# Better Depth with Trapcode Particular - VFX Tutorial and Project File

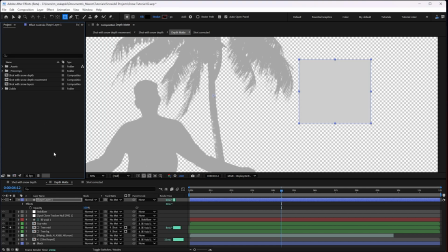252s
See how I'm able to control that there. We are, I should point out, in aces, so it's not going to look pure white. But it's pure white. And amount of tint. So if I want to be able to control this in the other comp, I just have to go to my essential graphics panel and say, hey, what property do I want to control up there?
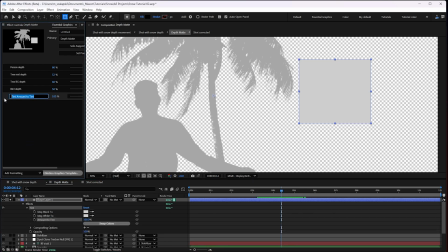272s
Well, it's the amount of tint. And I'll say square depth. Right now it's at 100%, so it's fully white as far as the depth map is concerned.
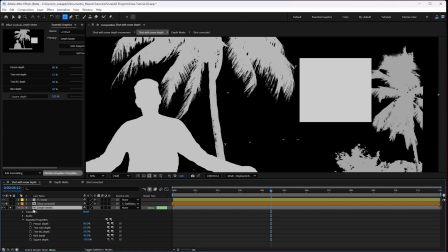286s
Unsolo those things. Then back here in the main comp, I've got control in my essential properties for the square depth. So I can say, hey, how bright or how dark do I want this to be? And this lets me control, me get rid of that square there.
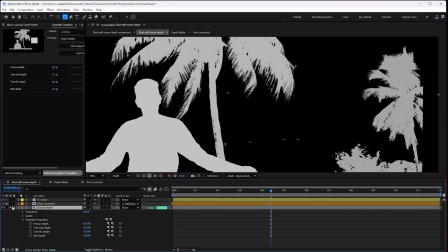299s
Don't need it anymore. Yes, delete. So that gives me the ability in my composition here, like in context of the particles, to decide how deep I want things to be.
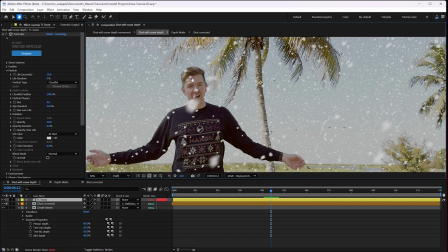312s
Let me talk you through how I made kind of this snow itself.
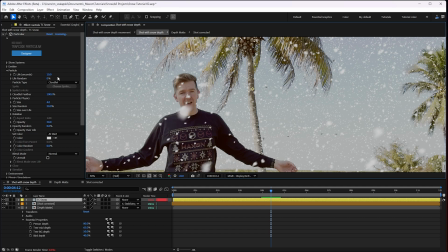315s
There are presets here in the designer that can get you started with making the snow, but the important thing is that I've got this very large emitter that is, you know, filling the whole scene for as close as I want the snowflakes to be to as far back as I want them to
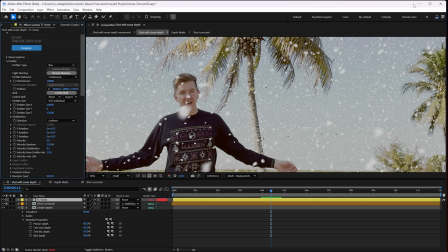329s
be. So it's a very large emitter, and up high enough and wide enough that all the falling snow, if I solo this layer again, all the falling snow just kind of fills the area. It doesn't kind of tail off of the edges there.
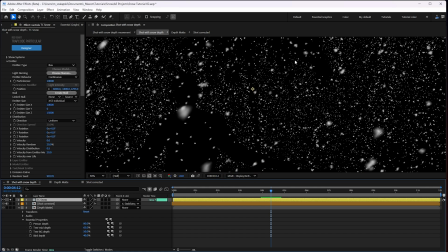341s
It's nice and wide. So everything is just fills the whole screen. And the important thing is right down here in the visibility section for the Z buffer. It's where I put my depth map.
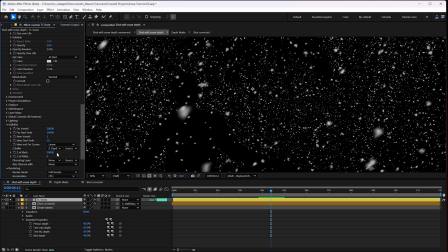353s
And you could say the depth at black is, you know, a certain number, and the depth at white is a certain number. So that's how many of After Effects units back it is. So we're saying from 0 to 20,000 in that space, going from white to black.
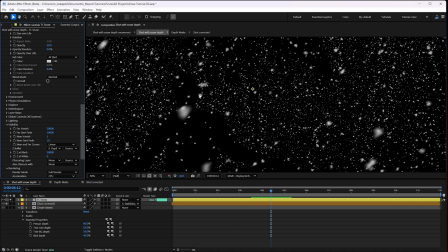371s
So the brighter something is, the closer it's going to feel as the particles get cut off more and more. If I move this person to be, you know, darker, you'll see more snow start showing up in this area. Versus if I make it all the way bright, you'll see no snowflakes show up.
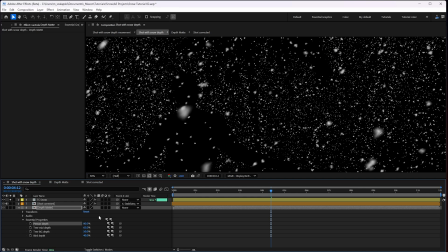391s
So I was looking at this and I thought, you know, for the scale of scene, that felt like, you know, a good number to go at.
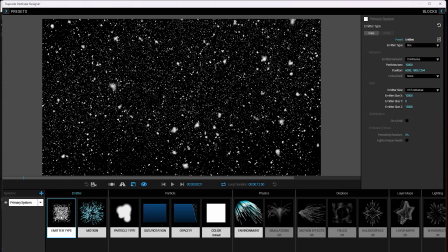397s
And if you're interested in the actual snow itself, I really didn't change all that much. One of the handy things about Trapcode Particular's designer is that you can see when it's bright white what something is changed.
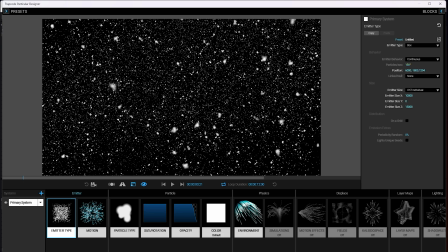410s
I mean, double-clicking on it will return to the default. So I've got, you know, since it's a lot of snow, I've got quite a lot of particles per second.
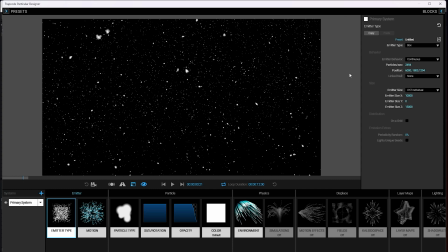418s
And like I said, I moved the emitter kind of up and over so that it fills the whole screen. Just set the velocity to 0 on this tab, not much change there. Size affects air resistance on the particles is up a little bit because I want them to feel a little more realistic.
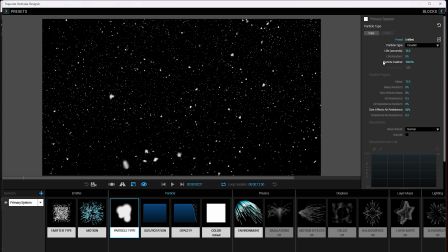434s
So the larger particles will be blown more by the wind. I feathered it a bit, made it a cloudlet, and made them last a lot longer in their life. Just in case a particle happens to die as the wind blows it around in here before it's supposed to, before it gets off the screen, I don't want it to pop
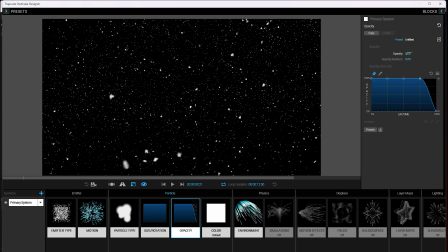449s
out. So I've got my opacity, which I've set at 50% for all of them to make them feel a little more integrated in the scene. I've just kind of sloped that down. Didn't change anything in color. And then, or any of the other chips in here, all it changed is the environment. I got some gravity to make the snow come down,
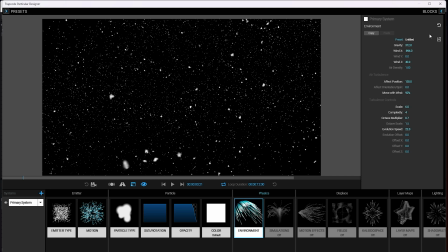466s
got some wind blowing it to the left and back a little bit to match the wind that was in the actual footage that was shot of me in the palm tree. I got air turbulence that affects the position somewhat, moving it with the wind, so it kind of feels like it's gusting around, and then just fussed with how the turbulence looks just a little bit to get the kind of snow moving that I thought fit the wind in our scene.